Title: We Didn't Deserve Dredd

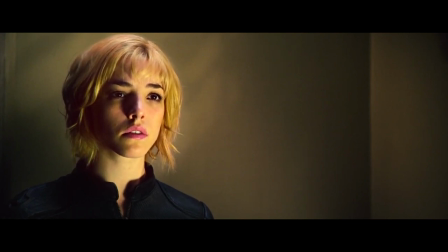243s
There are modest moments of unexpected poignancy here that challenge the dog-eat-dog post-apocalyptic ethos we might be expecting.
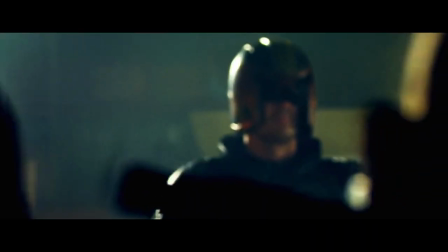251s
And there are startling moments that appear to subvert everything crappy action movies have taught us to anticipate from movies about badasses like Dredd.
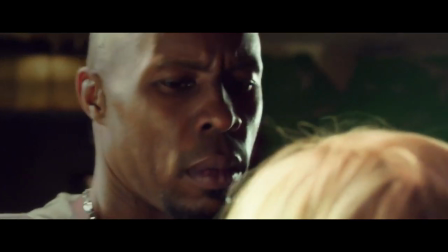258s
Though he has a legal right to make instant judgments on the fly, Dredd refuses to execute, on the spot, a bad guy on only a 99% certainty that he's guilty.
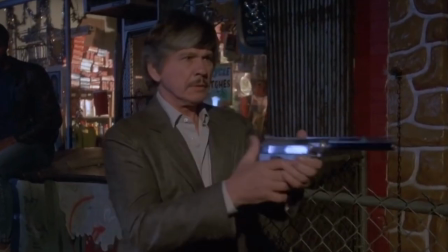268s Can't execute a perp on 99%.
Movies have trained us to know that guys like Dredd shoot first and don't even bother to ask questions later.
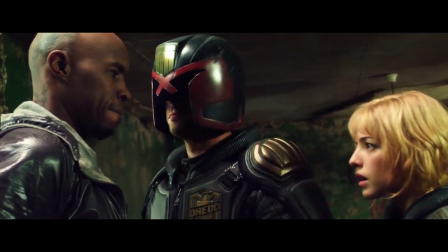276s
They're that certain of their rightness. And it's not even that Dredd is wavering or hesitating. It's that the rules of his world are not the rules of our world. and we're only learning them as we go.
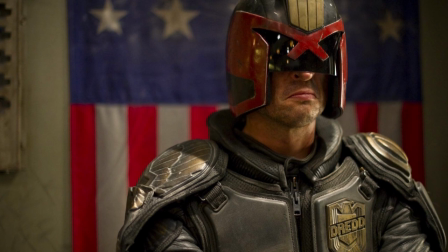285s
This is the thing that's so fascinating about this character. This is not a rogue cop. This is not a cop who's off the reservation.
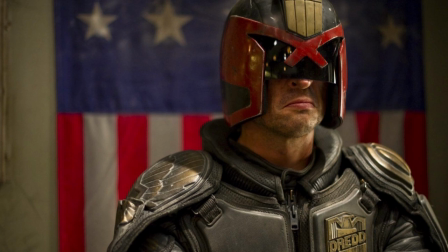291s
He is a regular guy in a world that is different from our own in ways we don't even realize we can't
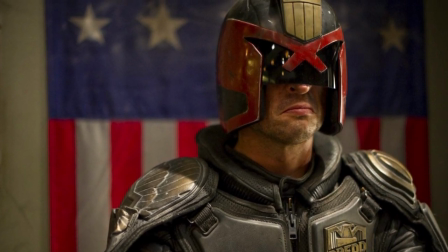296s
anticipate because we've unconsciously brought contemporary expectations into the multiplex with us.
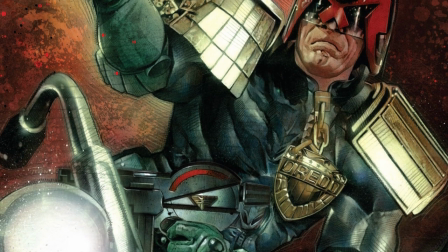301s
Since his inception, Judge Dredd was always intended as a critique of the creeping fascism and
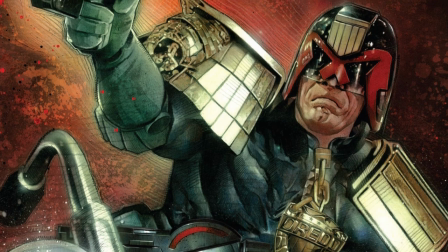306s
totalitarian idealism that was on the rise in the political realm at the time, especially in Britain, but elsewhere as well.
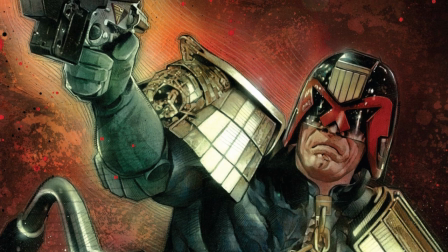312s
He's a brutal tool of a corrupt system, draconian in the way he dispenses justice.
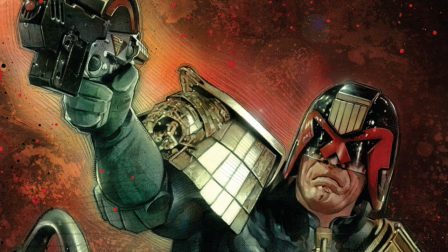317s
No matter the situation, no matter the circumstances, this is what the law says. This is what he does.
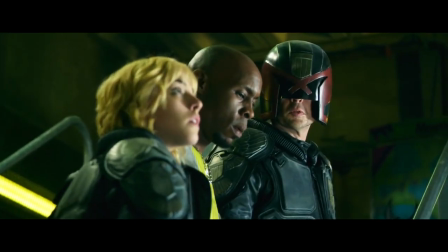323s
Dredd carries this stance to extremes. When he and Anderson are trapped in peach trees, taking fire from Mama's gang, he still trains her,
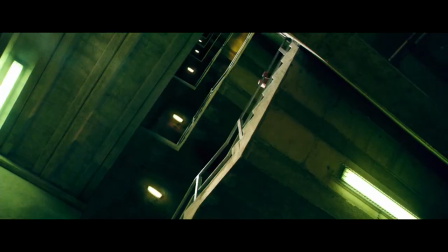331s
barking out orders and questions, because that's his job, and nothing will push him off that path.
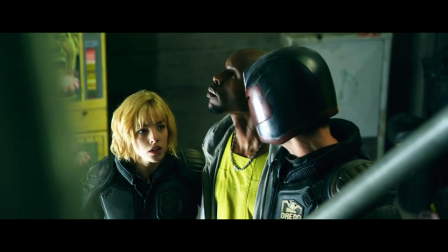336s Call it. Sir? You're on assessment, rookie. Call it.
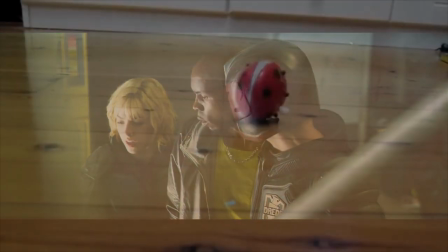340s
He's like a wind-up toy, blindly going in one direction, unable to deviate.
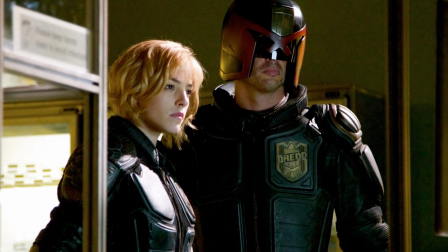349s
That's where Anderson comes in. She introduces shades of gray into Dredd's world. Her psychic abilities give her insight into people and a corresponding empathy.
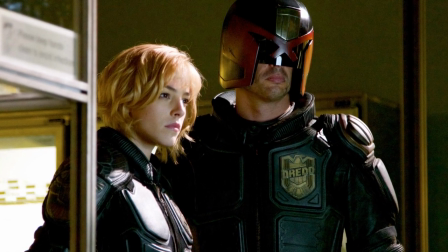357s
She's an orphan, a mutant, a product of one of these slums. Dredd looks up and all he sees is the crime, gangs, the 96% unemployment rate.
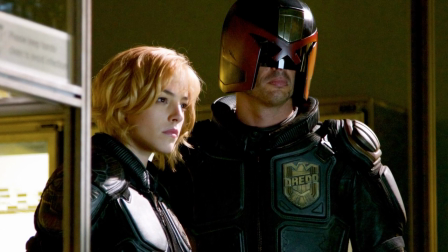365s
She sees a place very much like home, full of mostly good people struggling in a tough situation.
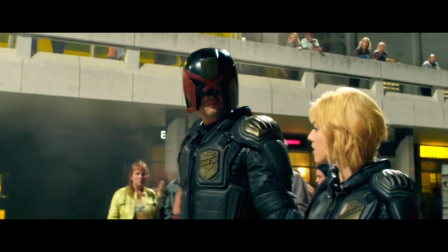370s Yes, I believe I can make a difference.
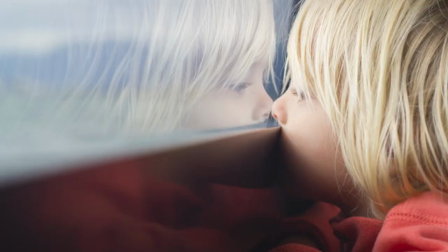375s Admirable.
You find yourself wondering if you should be worried that you're rooting for a pair of authoritarian killer cops. Nah, although you may not want to think about it too hard.
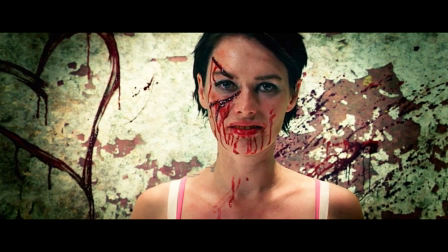385s
Anderson is human enough, and Lena Headey's mama nasty enough to make you feel totally comfortable with the side you're on.
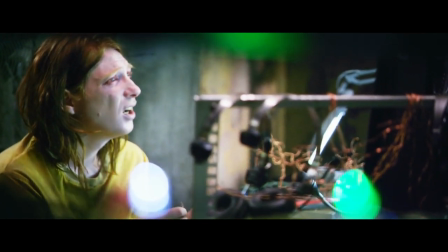393s
Though you may, if you'd like, pick the third and devastatingly pathetic option of this guy.
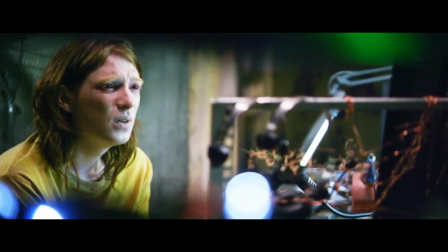398s
His character needs all the support he can get.
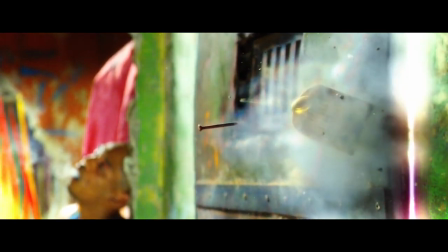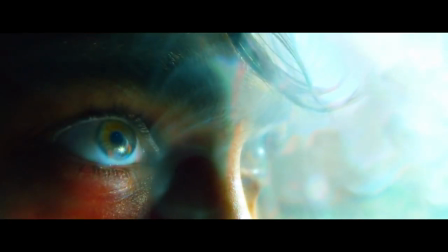406s
Slow-mo, the fictional drug that Dredd is hoping to take off the market, paves the way for some gorgeous visuals.
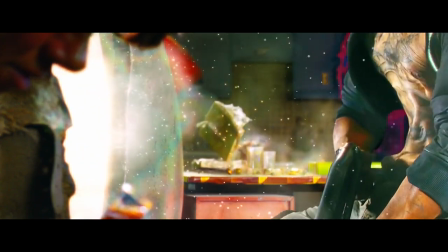412s
It slows down its user's conception of time, which is used to facilitate disturbing,
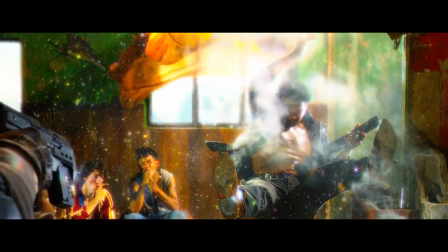416s
mesmerizing imagery of horrific acts of ultra-violence in super slow motion, with the color saturation dialed all the way up.
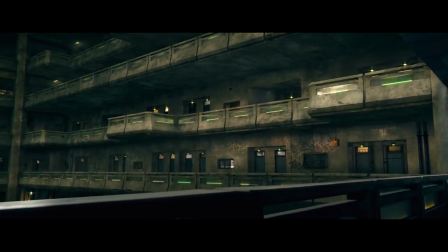428s
The Megacity 1 of Dredd has a palpable grind.
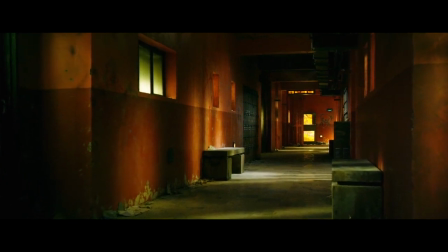431s
Like if you touched it, your fingertips would come back covered in grit and something sticky you'd rather not know the origin of.
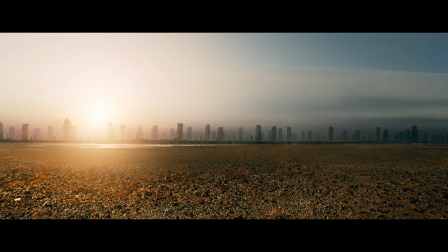437s
But it also has a hypnotic beauty. We never really see the cursed earth beyond the walls of the city, but wide helicopter shots show the expanse of decayed urban sprawl.
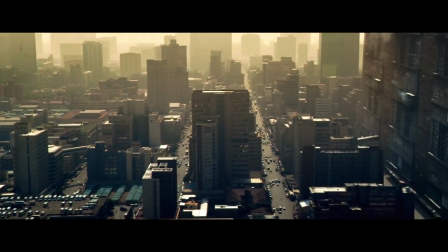446s
Think the flat expanse of the Los Angeles suburbs over an area the size of Britain, peppered intermittently with the behemoth tower blocks that pockmark the landscape.
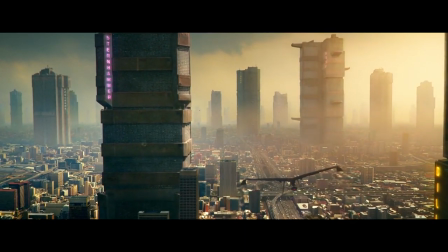454s
It's a frighteningly believable depiction of a world 100 years from now that is both stunning and depressing.
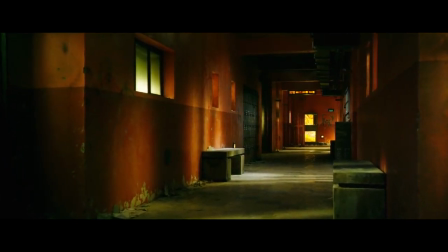459s This block operates under the same rules as the rest of the city. Mama is not the law.
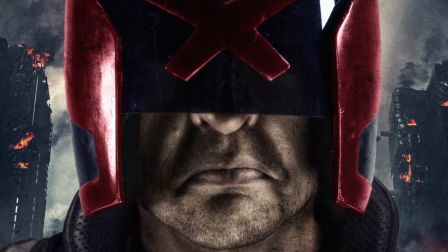467s I am the law.
Every moment Carl Urban's on screen, he commands it, with the presence befitting of the character.
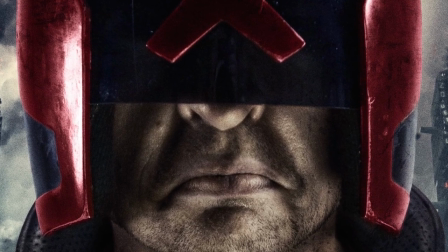474s
He gets every slight movement, every vocal cue, every facial twitch, so right,
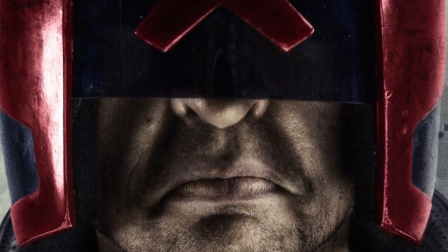479s
with the concrete snarl etched into his face as fans had seen hundreds of times in the comics.
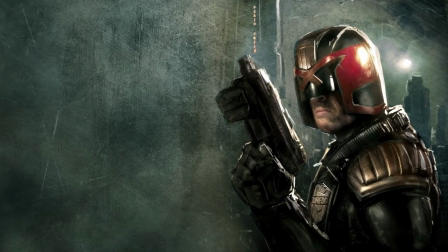484s
It really does make the film and elevates the already great script to something any comic book lover would dream of.
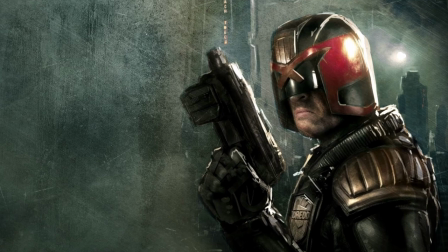490s
The character could be viewed as a pretty thankless role.